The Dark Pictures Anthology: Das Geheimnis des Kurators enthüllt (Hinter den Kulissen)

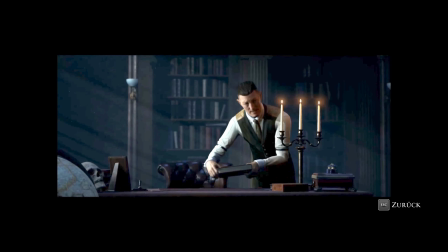2s Hello. I am the curator of stories.
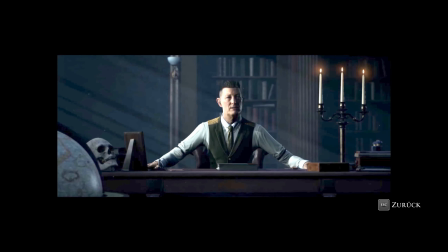8s Stories of love and hate, greed and beauty, life and death.
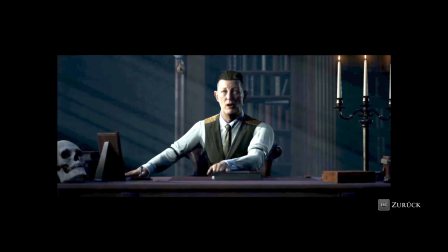15s Stories such as this one.
The curator of the Dark Pictures Anthology bridges between the player and the story, being very aware of what they've done,
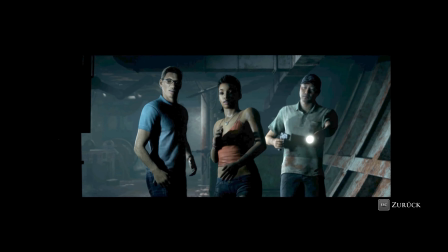26s
but also much more aware than the player about what's actually going on in the story and what the context is and what the scenario is.
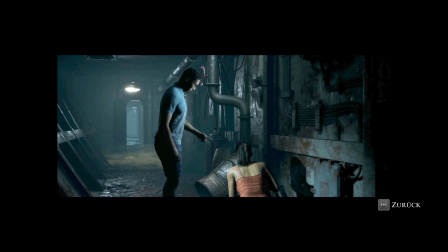33s What do you think happened to this guy?
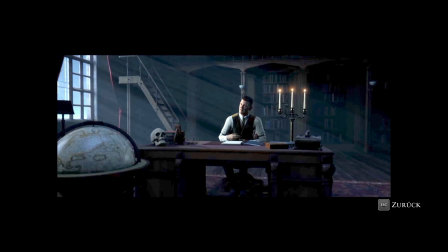34s
Now, for the first time, for some reason that he himself doesn't even understand, he's been given the opportunity to talk to somebody, and that somebody is the player.
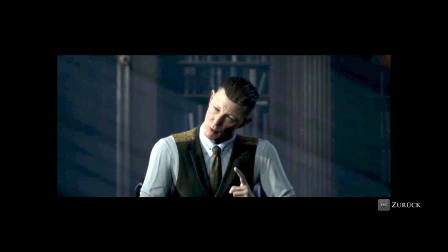43s
As far as he knows, it's always been him that's done this job, and nobody else.
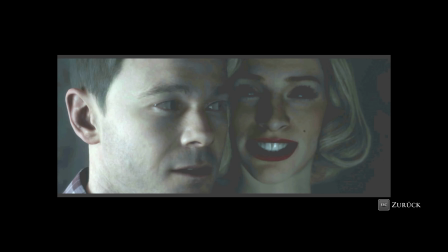47s
And within his library is the story of everybody's life and death. There's even rooms in there that he can't remember ever going in,
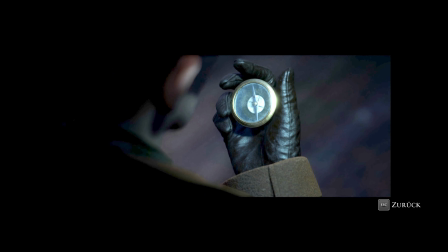56s
but he's way too busy to go and explore because there's always another end of life to record and document. Clothes are so important because they provide an insight into the character.
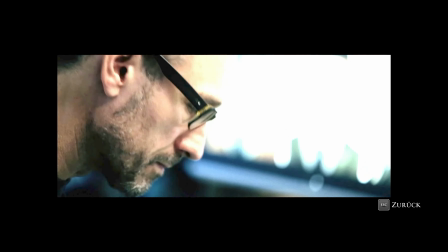67s
They explain where the character's been, they describe where he's going, they suggest motive.
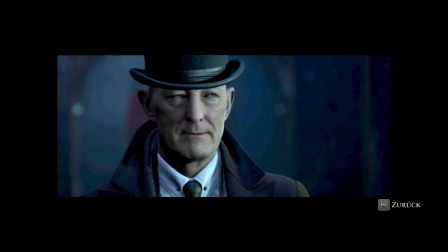73s
We want the audience to perceive him as having everything completely in control.
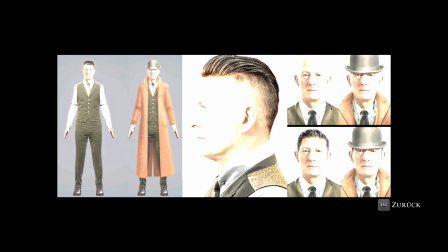79s
So all of the ideas of his clothes being tailored to his body, it's really important to us.
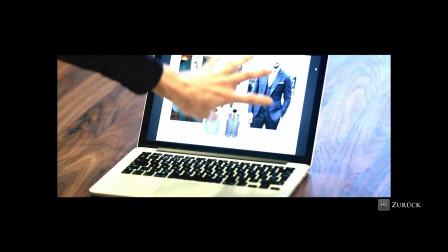84s
We worked with a costume designer. He did a lot of research into the authenticity of the materials and textures.
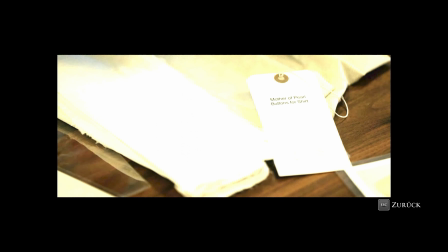90s
He provided us with lots of authentic high-resolution reference. He even gave us material swatches.
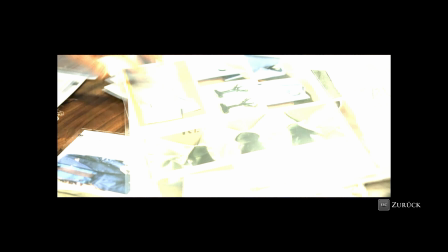96s
It was really useful for us because looking at the folds, looking at the visual language of cloth, how do they sit on the character?
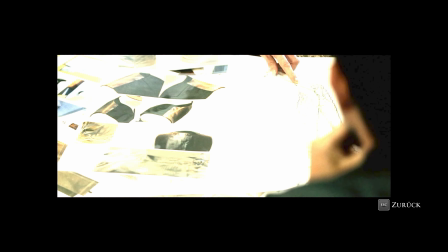103s
Is it working from a distance? What's the weight of the material?
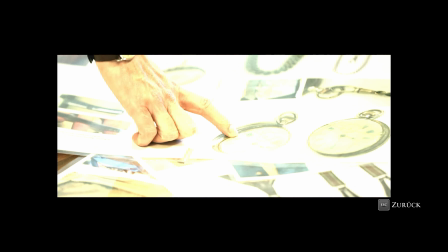107s
It gave us a really good platform in order to produce high-quality, realistic materials.
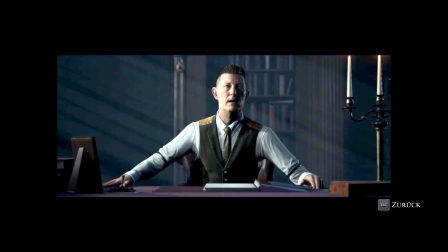112s
Giving it that depth.
I'm here to record the story you choose to tell.
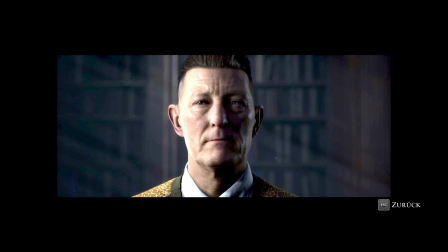117s
I think that whenever you're dealing with a realistic human acting performance and facial expressions,
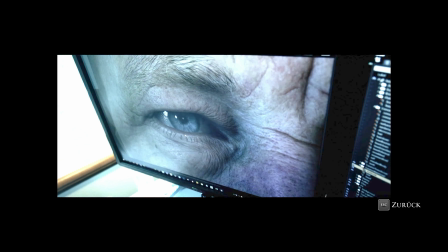123s
that part of it is so key to transferring the emotion that you want to over to the player. Just the definition and detail that you need now is quite challenging.
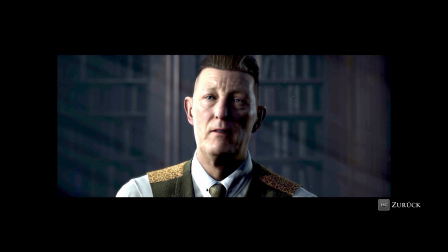132s But there are repercussions.
In terms of cameras, it's quite interesting as well because we've talked a little bit before about how we use skewed angles, upshots, tilts and all that kind of thing to create this feeling of unease and anxiety in the horror moments.
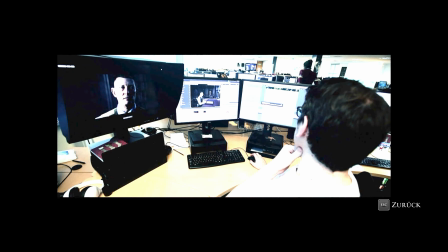147s
And for the curator, it was quite the opposite actually. He's very much in control and he knows everything about the game you're playing and he's very much at home in his own environment.
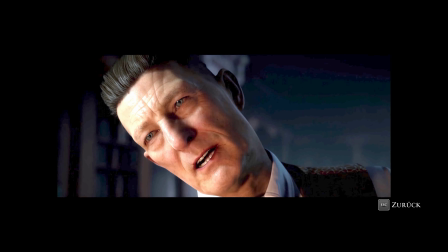155s
So we took the approach to have a lot more flattering shots, a lot more level shots. You look at him at a natural height. You're never like below or above him and it creates this veneer of control. It's almost like it's very straightforward and he's just delivering you these statements.
You see, we each make decisions according to our own moral compass.
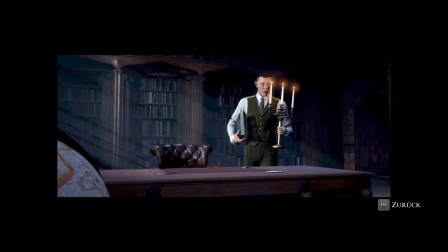173s
And of course he's British. As soon as we'd established that and who he was and what his personality was,
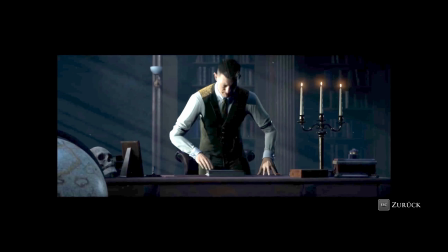180s
our minds went pretty much straight to Pip Torrens to deliver the performance.
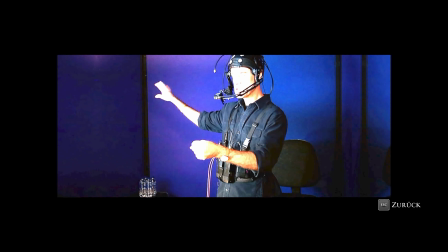185s
And Pip's done a brilliant job bringing everything that we wanted in the curator to life on the screen.
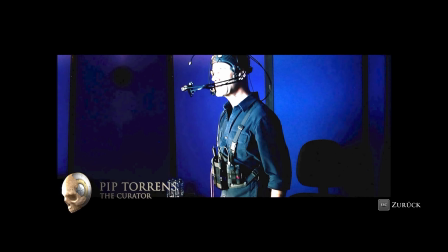191s
And pretty much everything that we shot was nailed on first take by Pip.
But the truth of this story isn't fixed. Far from it. A story can change a great deal when told from a different perspective.
One thing that was really important for us with the art direction was to somehow differentiate him from the rest of the game that you're experiencing.
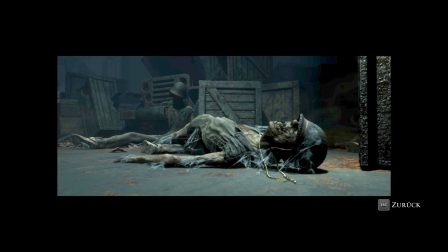210s
And with that we could make a really interesting contrast because as the player you might be experiencing all this horror, all this craziness, and all of a sudden you're taken out to quite a different and quite an unusual place.
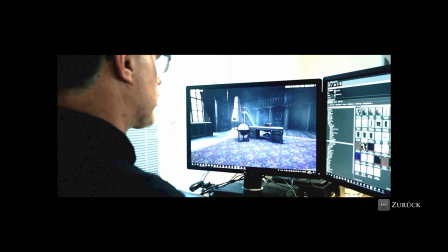221s
So that was a really fun thing to play with.
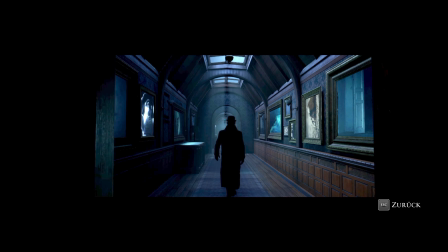223s
We tried to play up on that contrast and really signal to the player that there was a change happening. The curator addresses the player directly. He's quite ambiguous, he's quite mysterious. You're really not sure if he's there to help you or hinder you sometimes.
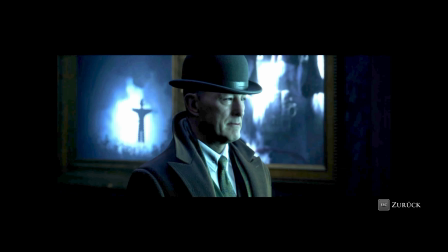236s
And I wanted that to kind of be reflected in the art. The corridor that he is in at the start of the game and where you see him a lot of times, we wanted to get this feel of an almost infinite corridor that's got this maze-like feel.